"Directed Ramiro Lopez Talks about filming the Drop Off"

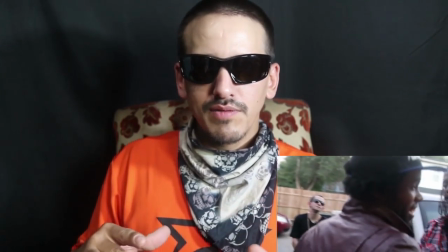they're communicating something whether they say it with their hands and their face
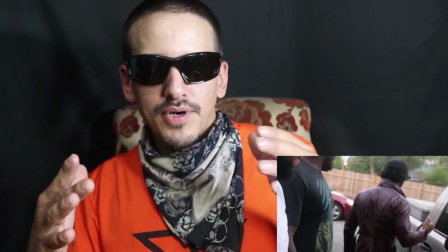and their body language and that other person when
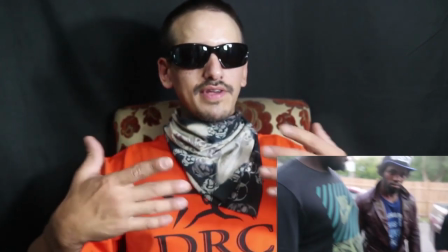they understand what this person saying they receive it in a body gesture and
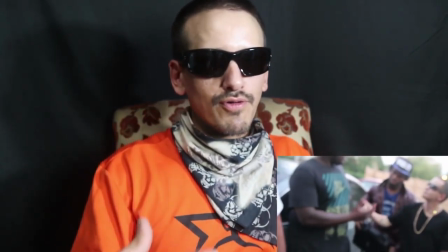then they express themselves back and it's a back and forth communication and so I try to capture that
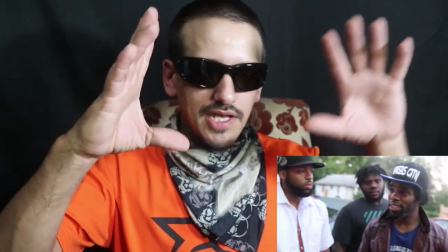and with what you've shown me Jackie I try to capture this body movement and that body
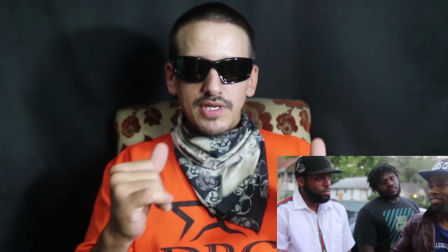movement the reception the toss and the catch
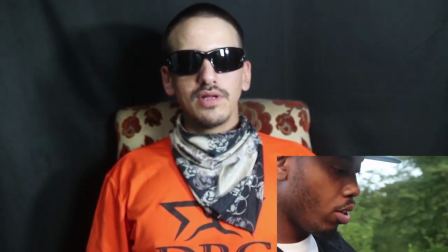that is the communication that goes on you know we get these people
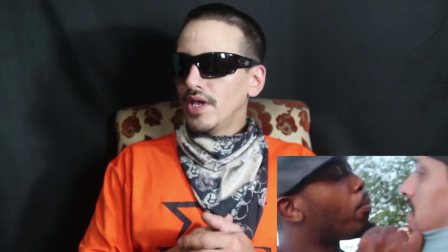to act out these scenes and we get them to practice them so that when they do
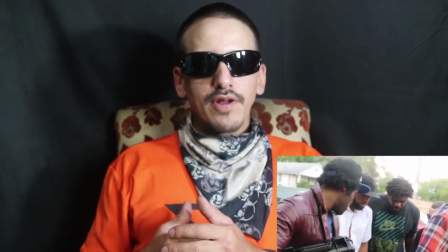when we do get our final cut that they're already like they're
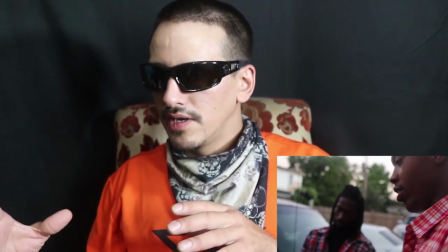being serious in the moment they're really communicating they're really sending this message in that message
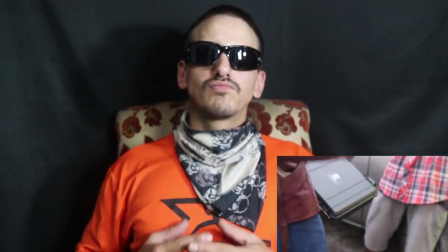right comes out natural we pretty much tell
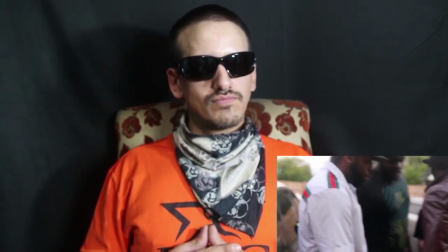the actor what to do before they do it you know they they get in twine with their character
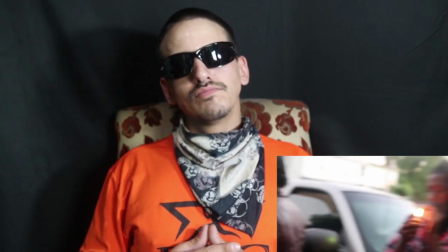first and
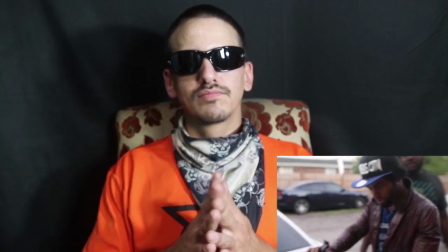like I said you do a really good job in front of that camera creating the angles one of the angles I liked in the film is when Cecil
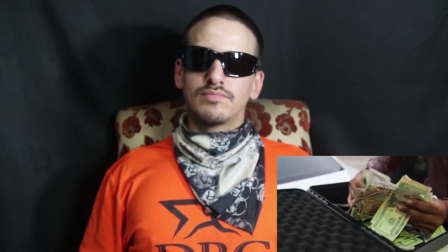Ducksworth opened up the briefcase and you were able to capture
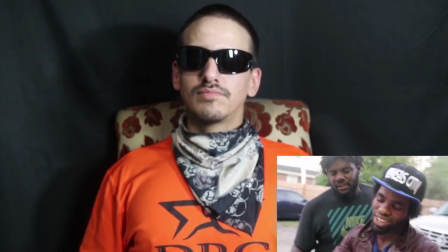everybody's facial expression you caught Jay Babson's facial expression where he was leaning
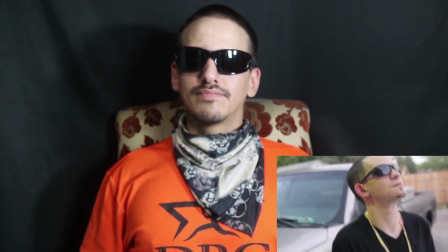on a car he called everybody behind me you know and that was just the deciding moment of the whole film because that was like the
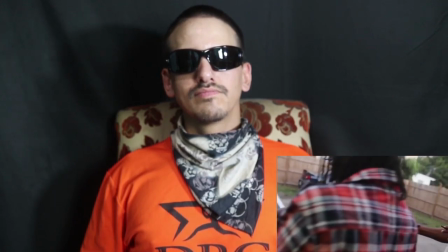anticipation and the way you captured it it made people look like damn the audience I'm pretty sure there was a lot of people that came up and told
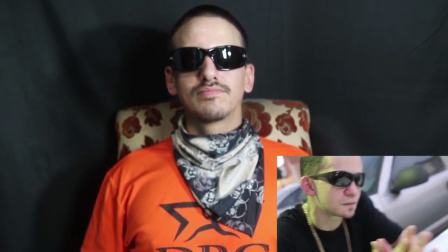me they were anticipating what was inside a briefcase so just the way you filmed
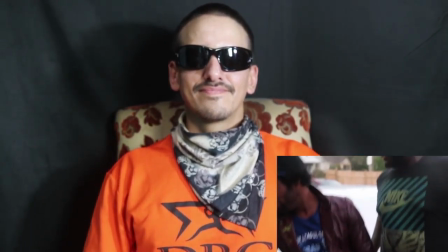it I mean that part was incredible man And it was like,
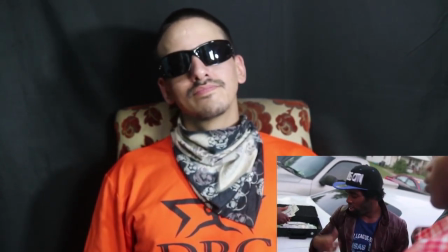what do you got to say about that particular moment when you filmed it?
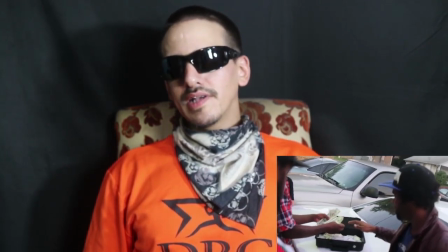Well, you know, I was just being inside of the mind of a spectator. I'm just thinking that I'm somebody there who wants to see everything.
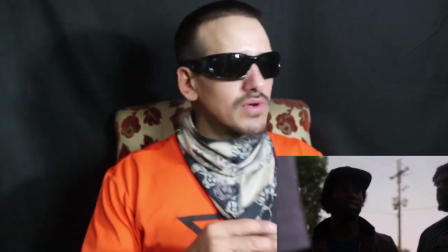And if I was somebody's little brother who was standing in the background, and I just wanted to look around and figure out what exactly was going on here,
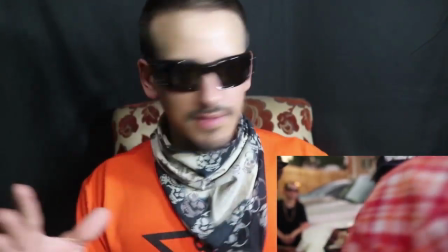that this is the way I would look at it. And I would look over here and I would look at the briefcase and I would look at this guy and try to figure out what's going through his mind.
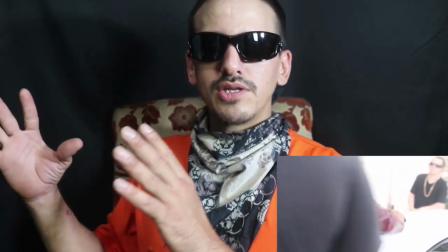And then I would look at these guys who are talking and try to figure out what's going on through their minds.
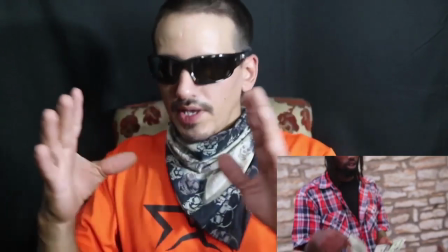And so I just wanted to kind of hold on each one for a second and then look at the briefcase because this is what they're all focused on.
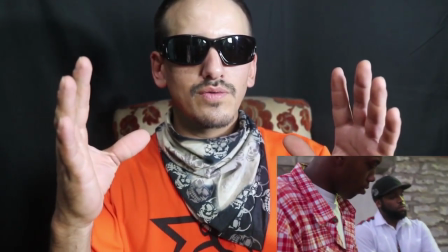And then look at the main guy which is Cecil Duxworth,
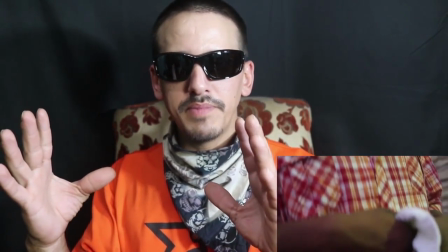Jackie's character who's coming in who seems to be the main focus of attention and so I wanted to get on him
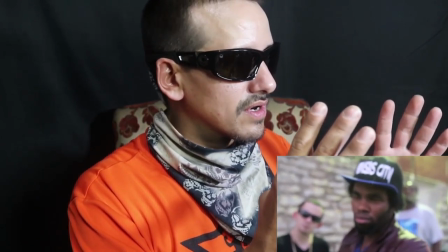the leaders of the gang and this dark guy Jay Vassar playing the role of what was his name?